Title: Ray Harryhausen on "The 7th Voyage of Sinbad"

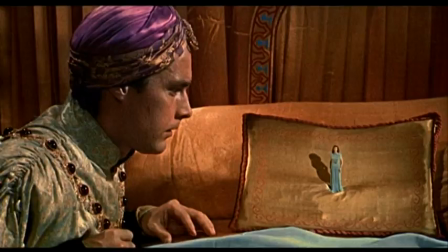My daughter. Where is she? Where is my... 10,000 devils.
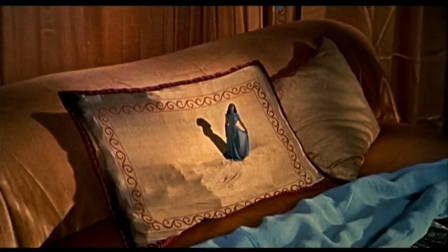What evil sorcery is this?
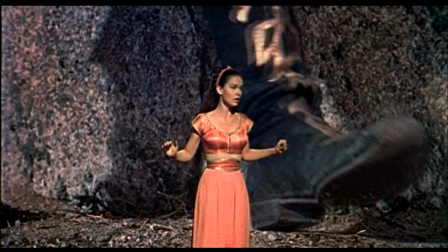The shrinking of Catherine Grant, I shrunk her down to about, what, three and a half, four inches high.
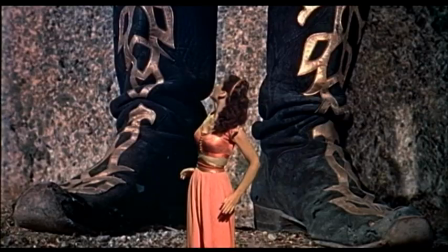And we did that through traveling mat. That was a special process. Traveling mat is a way of putting two pieces of film together by shooting parts of it on a blue backing. Today, with television, they use green screen and various other colors to do inserts of the backgrounds that may change during the filming of the production. But she was very cooperative, and it was a problem of shrinking her down. We had to build big props. We built a 40-foot-wide pillow, exactly the way the pillow you saw on the bed in order to substitute it through matting process to make her look small.
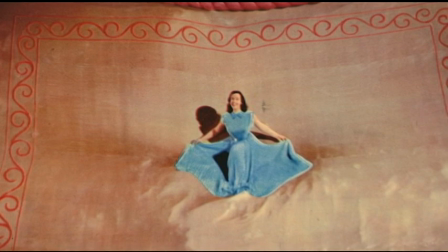So we had to build this 40 foot and about 30 foot high or 25 feet high, a pillow. And we had to use a stage, sound stage in Sevilla films in Madrid.
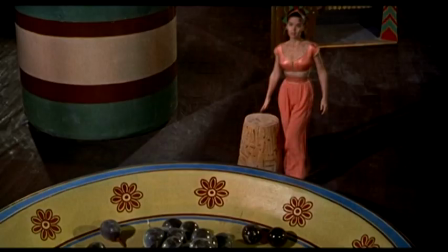And the camera had to be way back against the wall to make her look small.
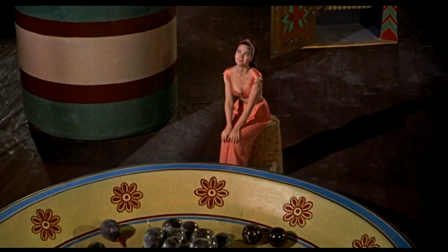She had a big plate as well and some grapes and a cork in some later scenes,
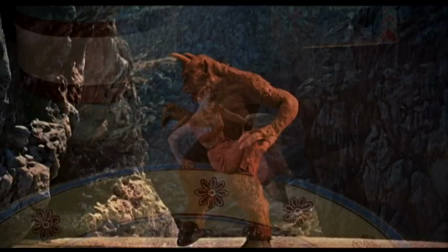and they all had to be shot at a certain way that make her look small.
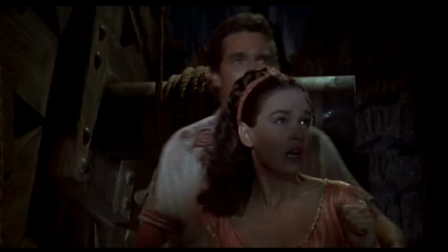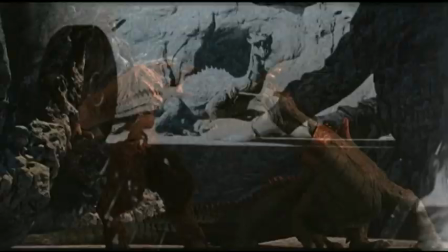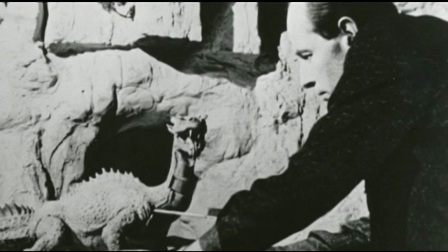It's very hard to analyze what comprises a typical dragon, but people,
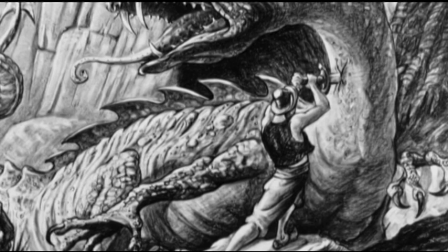you know, in every textbook of young people who read these stories of the past,
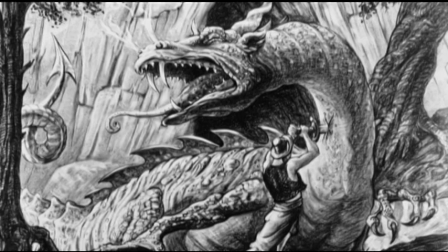there are different illustrations and I you just have to come to some conclusion of what the dragon looks like that you saw I learned that in the early days when I made the fairy tales I tried to be clever and go to all the schools and see what they wanted in the film and I got so many different answers I just decided at that time and this was before my feature period that I would make something I liked.
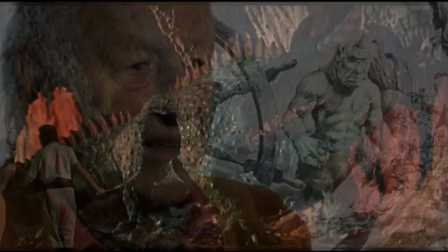So that was my concept of a traditional dragon.
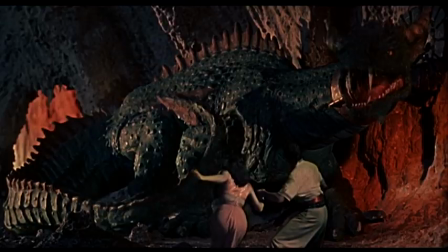To make the dragon breathe I had to put in this little bladder they put in your arm to take your blood pressure. I used one of those and when I built the dragon I put the ore shot bag inside of him and then with a tube hanging out I used the the blow-up to make him look like but he had to breathe in stop-motion so i had to squeeze the tube just a bit and then take one frame squeeze it again take another frame squeeze it again while he was in motion and take another frame so sometimes it takes 24 frames
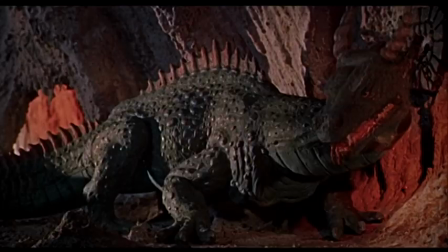to make him inhale and maybe 12 or 15 frames to exhaust
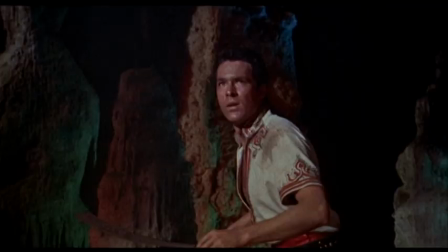it so that all takes time but that's all done in
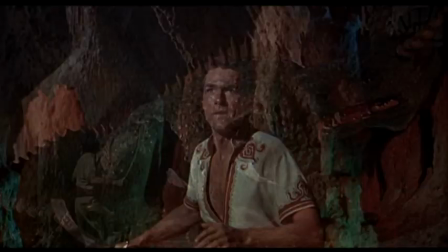the same process during the animation of the creature itself I put
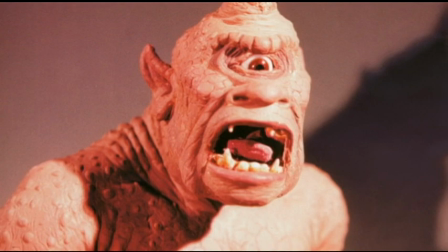bladders in most characters I put the one in the Cyclops but we never used it sometimes there isn't time I used to blink the eyes a lot and then nobody ever mentioned it so I stopped blinking the eyes but I didn't want to stop the breathing I thought the dragon being on his own in the background was very necessary to make him look as real as possible.